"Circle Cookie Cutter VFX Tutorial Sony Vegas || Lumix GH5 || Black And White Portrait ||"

What's up guys, here's Alan and today I will show you step by step how to create this effect using Sony Vegas Pro.
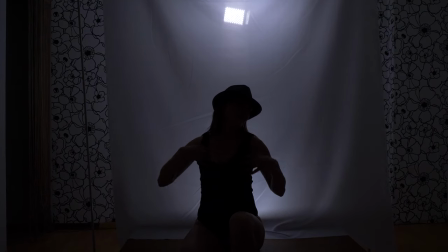[0:05]
First I recorded a model in front of the white material with lamps located behind, so her body was darker than the background.
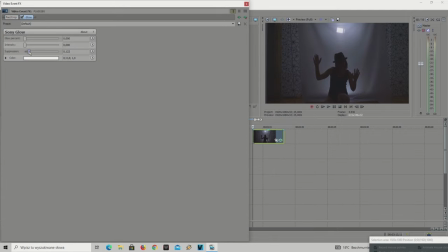[0:13]
Then in post I add glow effect to each scene to create more contrast with black and white and render the scenes with the same values as recorded.
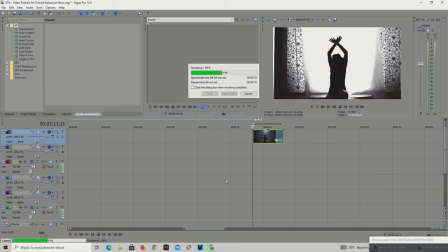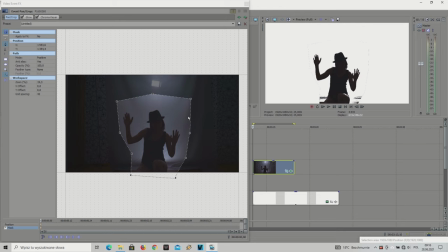[0:30]
The reason why I rendered them is that the glow affects on masking and there are visible lines of the mask. But let's get back to editing. First you need to create white background.
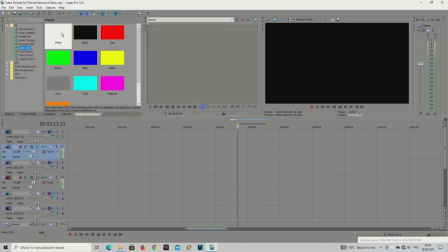[0:41]
I used media generator with solid color for that and drop it on the timeline.
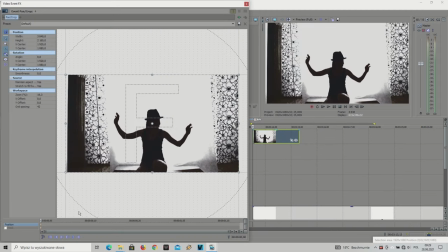[0:51]
Above just put the scene and create the mask so there are visible only the parts which I want.
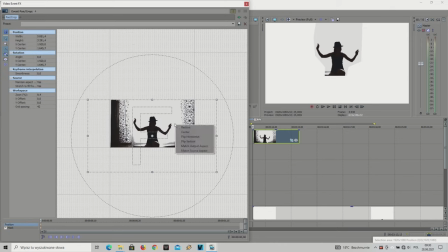[1:01]
Then change the size and center a model. Now we can add chroma key effect.
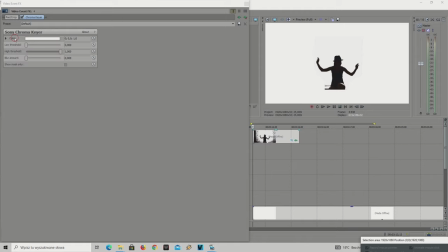[1:09]
Choose white color as invisible and set low threshold on value between 0.4 to 0.8. Now we can add cookie cutter effect.
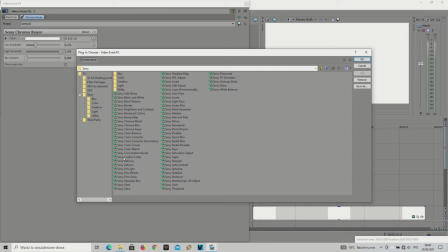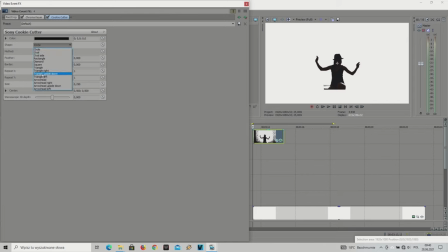[1:26]
You can choose different shapes, but I will stay with the circle. Let's add a border, change the size and locate it in the center of our object.
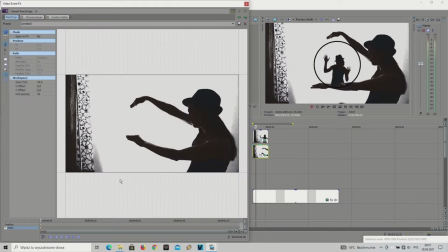[1:42]
Now let's add another scene on the lower track. One more time I draw the mask so only the hands will be shown on the screen.
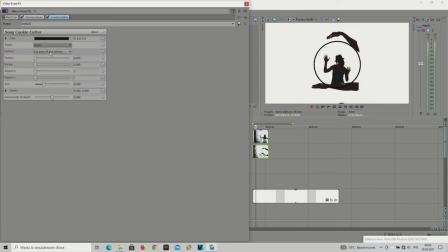[1:53]
Chroma key with white color invisible and cookie cutter. But this time we choose different method, cut away section. So now this effect is cutting only a part of the scene. Let's add border for better view and combine these two circles.
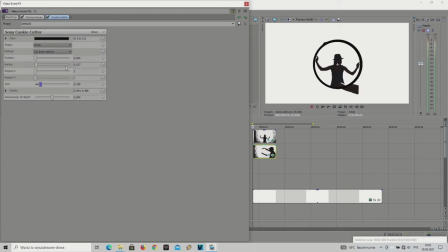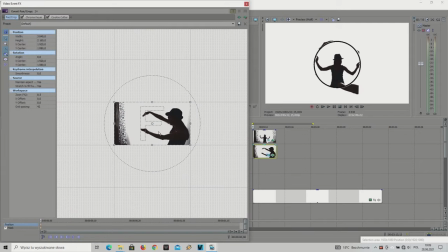[2:17]
Now you need to resize the scene and locate it in the right position.
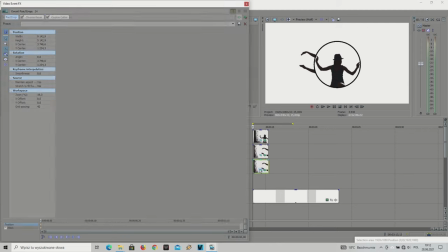[2:30]
And the last step is to multiply this shot, just copy it on the next track below and add rotation and repeat if necessary.
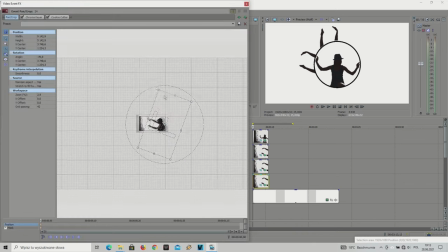Okay guys, that's all. I hope you learned something from this tutorial and if you have any questions just write them below in the comments. Thanks for watching and see you in the next video.